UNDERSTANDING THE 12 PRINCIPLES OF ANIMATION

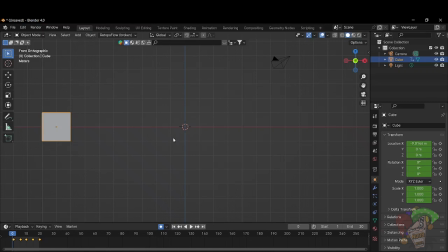Like all of those things add character to your to the thing that you're animating, but it doesn't take away from the animation. You understand? Like it doesn't like distract people. Oh, like let's say like what's going on.
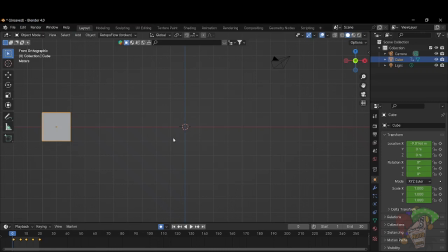But if let's say I wanted to lift up something and I start tying my shoelace, now that's an action that doesn't add to what's happening. But if I like raised up my sleeves, raised up my trousers to like prepare for lifting up something that is heavy,
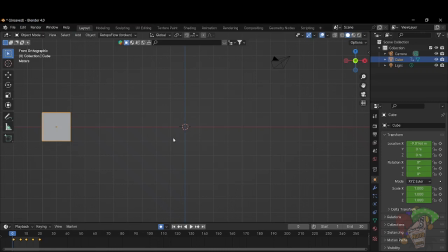now all of those actions align with, okay, he's preparing to lift up something heavy. So secondary action too can work as anticipation for the next action. So keep that in mind. So number 9 is timing. Timing is the number of drawings or how to spread them out in your animation.
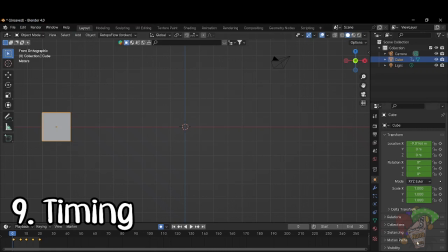So let's go back to this.
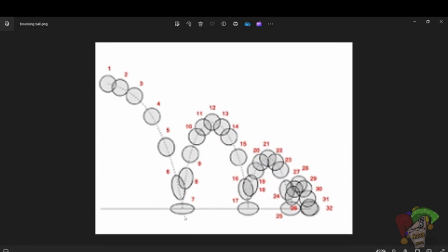So basically the timing of this bouncing ball is the time the ball hits the floor. So this is the timing here, here, here, here. Then this is the spacing. That's 1 2 3 4 5 6 7 8 9.
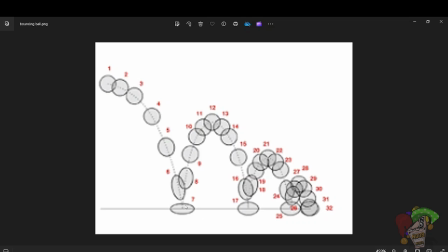So basically now the spacing determines how big, how soft, how fast. Like the spacing determines the characteristics of the ball, while the timing explains the rhythm of the ball.
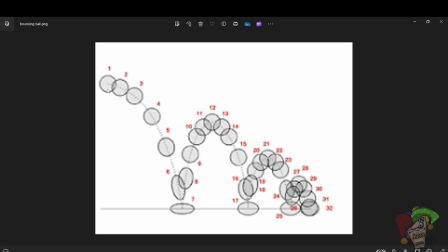So you see it goes, let me give you some soundtrack. Boing boing boing boing. You get? If it was a bowling ball, just be do do do. If it was a balloon, it would be
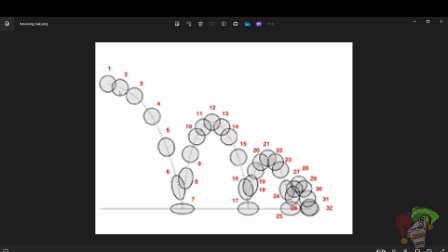ooh, boom. Do you understand? Like the spacing will be so much different than when it's a golf ball. That just goes boing boing boing boing boing. You understand? So this is the spacing.
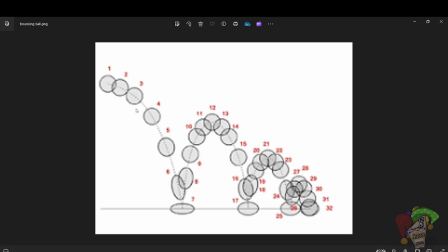That's where the ball is in time. Sorry, where the ball is in space, and the sequence the ball is falling in. Then this is the timing. That's the rhythm of where the ball is hitting and how fast the ball is going, right? So number 10 is exaggeration.
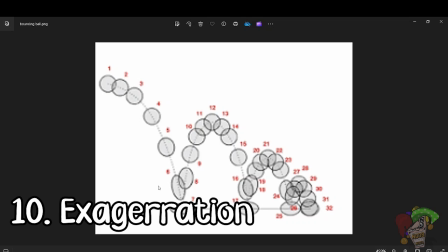So exaggeration means you can exaggerate an action, a feeling, or anything.
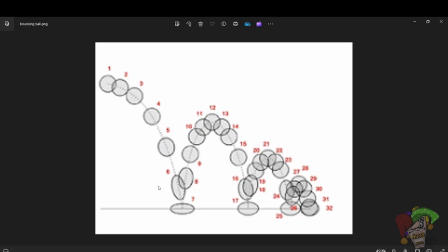So let's say you wanted to hit a golf ball. In fact, wait, I have a perfect explanation of exaggeration right here. So hold on. Let me get the video.
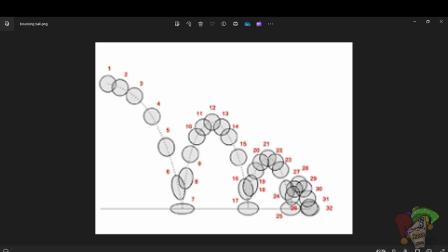Just means exaggerating an action, right?
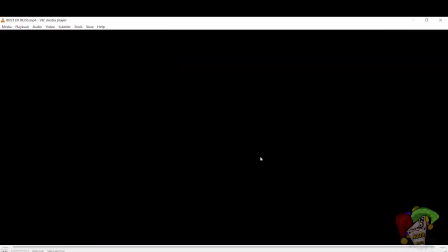Like you exaggerate an action to get a feeling.
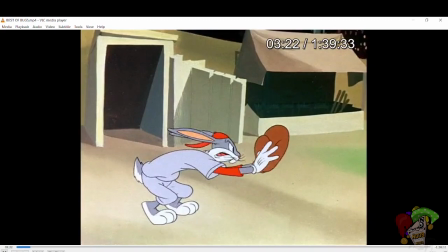Okay, yeah. So this is this is this exaggeration, right?
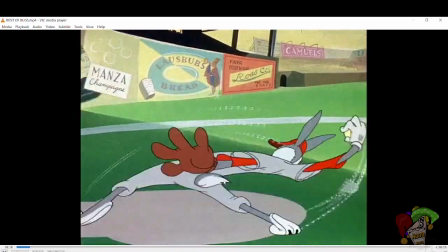So you see that? Okay, so see this from here.
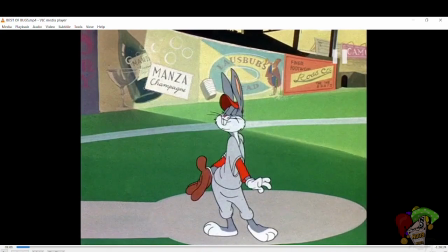So basically, Bugs Bunny is trying to throw a baseball, right? So you know how pitchers they throw a baseball, they wind up then throw it, right?
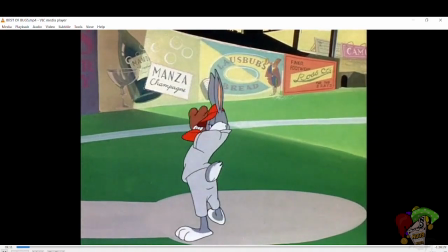But see the exaggeration to show the power of the ball.
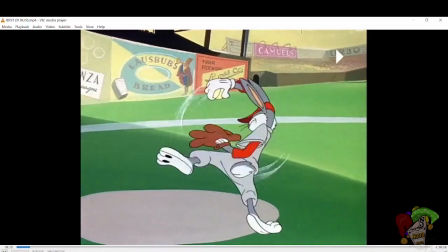He winds up, goes back, throws the ball up,
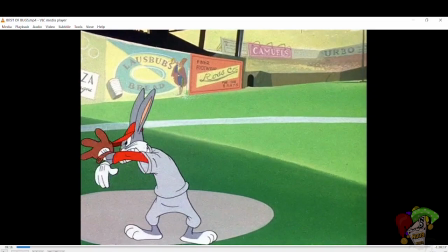like adjusts his body because of the amount of force he wants to use to throw the ball,
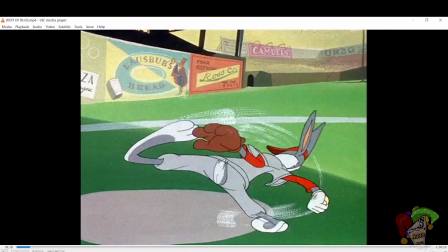catches the ball, still goes back, and then you understand.
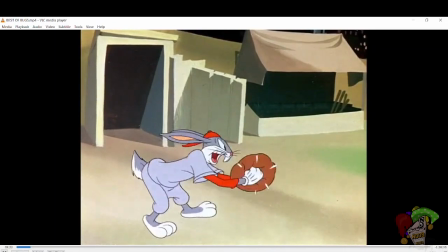So see this. Do you see that?
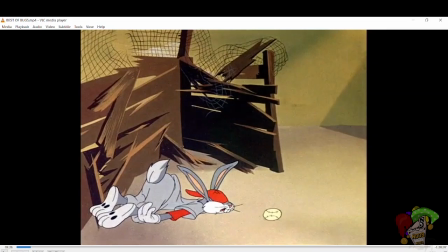So the power of what he did is being shown in this scene, that okay, he actually threw that ball with so much power that the ball knocked him out. You understand? But basically this is cartoon exaggeration, but this definitely shows what I'm trying to explain,
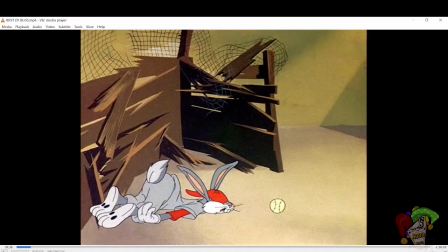that exaggeration can add to your animation always.
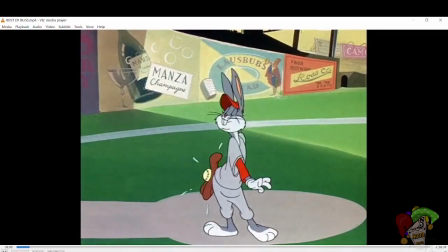Like exaggerate everything. So see it again before I move on to solid drawing.
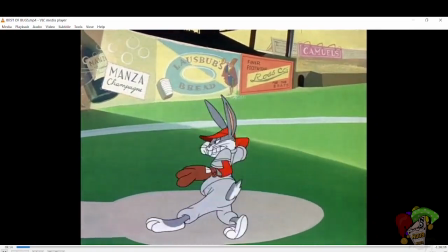Winds up, goes back,
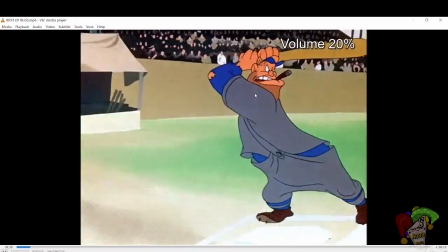raises it, catches it, then goes hard, and this is the result of all that wind up.
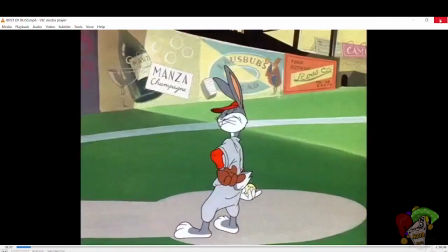So yeah, this is exaggeration in its purest form. So that was Bugs Bunny.
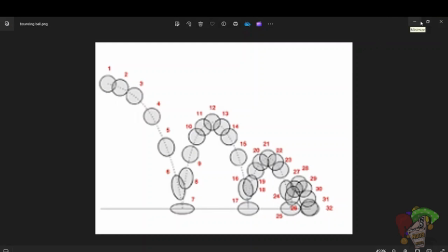If you want to watch it, but I watch a lot of those kind of shows, to know what to exaggerate and what not to exaggerate.
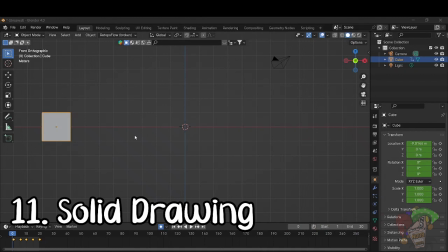So number 11 is solid drawing. Solid drawing is making sure your poses tell a story, right? So making sure your poses tell a story is the same thing as, let's say, if you wanted somebody to box, right?
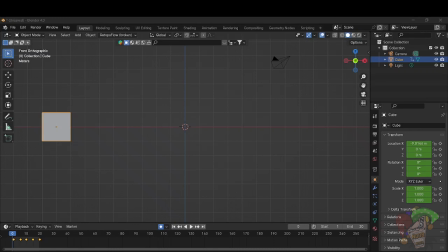You need to pose him in a way that even before he does anything, people can see that, okay, this is what is going to happen. You understand? Or like, this is what is about to happen. So always make sure that whatever you do is solid, like it looks solid.
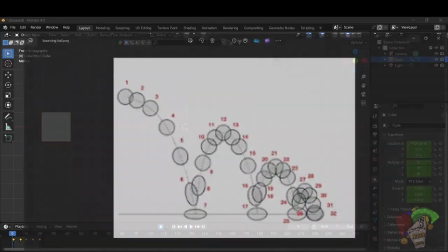So I'm going to open up a PNG and show you.
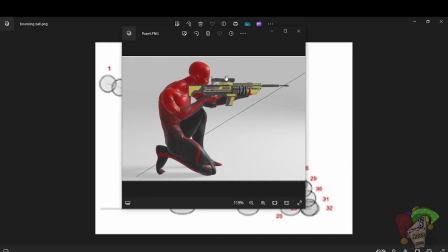So basically, this is a pose exercise. We will do like one of these in class. So this is a pose exercise in which you know what he's doing just from how he's posed.
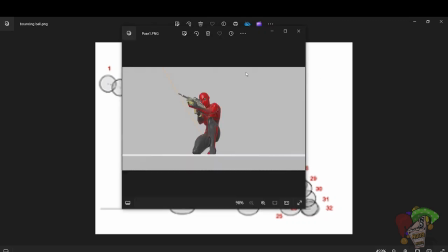He's about to take a sniper shot, right? So you pose him in a way that from any angle it looks like that's what he's about to do.
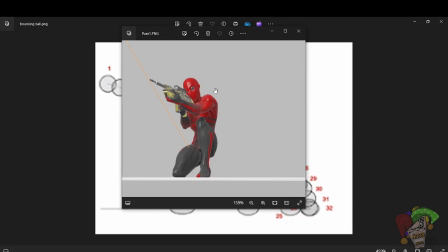So even from the front angle, it looks like he's about to take a sniper shot.
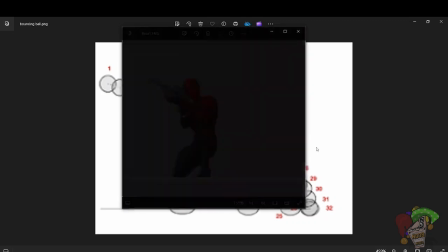From the left angle, he looks like he's about to take a sniper shot too.
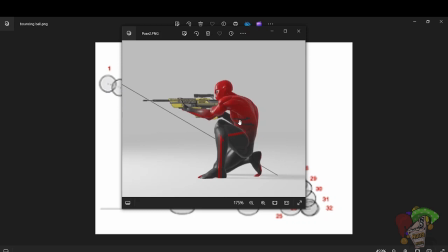So basically, this is what I mean by solid drawing. But because of we don't draw in 3D, it will be solid posing. So make sure your pose tells a story. So even if there's no light in the scene and it's just his silhouette that you're looking at,
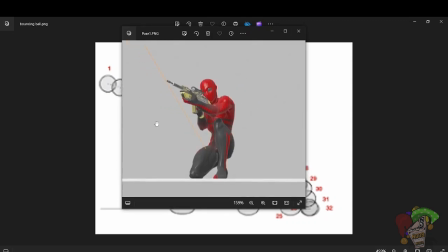you would know that, okay, he's a sniper, he's somewhere. Like, this pose tells a story. You get my point? So yeah, so that's all about it in solid drawing.
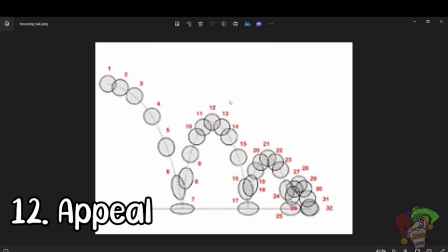Then we also have appeal. Appeal is anything that feels nice, from action to character and movement. So what that means is, if you have a character, make it nice. If it's an action, make it nice. Like, make sure it's appealing to look at. Like, don't just post things like anyhow.
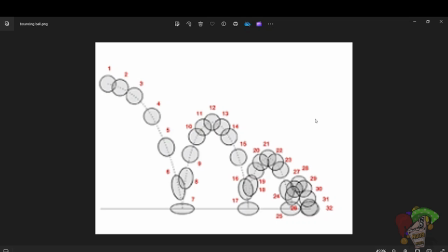Make sure that every pose you have, like, no matter how long it takes you to make a pose, stay on it and make sure that pose looks as nice as it can look. Because basically, the thing about animation is it stands the test of time. So there are times that you will look at cartoons from the 1980s, the 1960s.
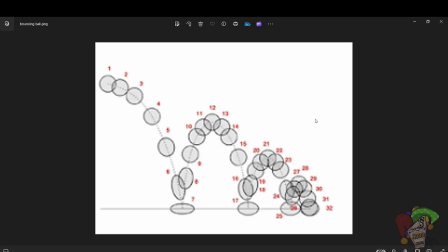Like the clip I just showed you was Bugs Bunny from 1960, and that animation still looks good. Even it will still look good in 2039. It will still look good in 3054. Do you get my point? Like, when your posing has an appeal to it, your animation becomes timeless, right?
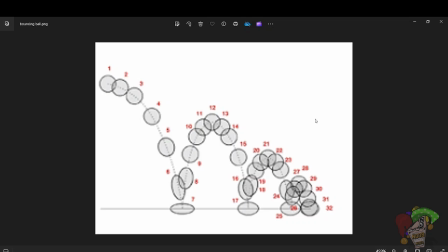So basically, this class has run for a while. I'm going to go into other things in another class, but I don't want to make the videos too much. But we have come to the end of the first class. So next class, we're going to actually do some actual animation.
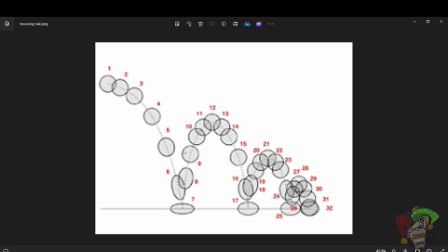But I want you to revisit this video, listen to what I've said, like make sure you understand what I'm trying to tell you concerning animation and concerning, because of once you lock in these basics and these principles,
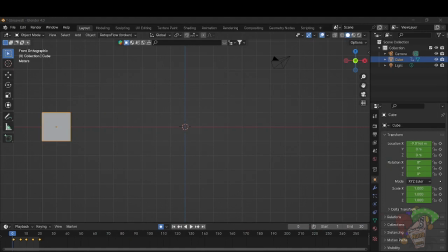then animating in itself will become an easier task. Like, I'm not saying it to be easy, like, oh, you won't need to spend time on it, but it will be more easier to know what you're doing, to plan your scenes, to observe the principles of animation at work, and to get better clarity in your poses.
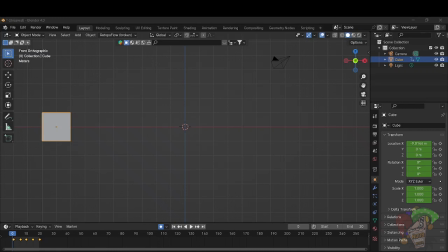So I hope this class was amazing. I'll see you guys in the next class, and have a great day.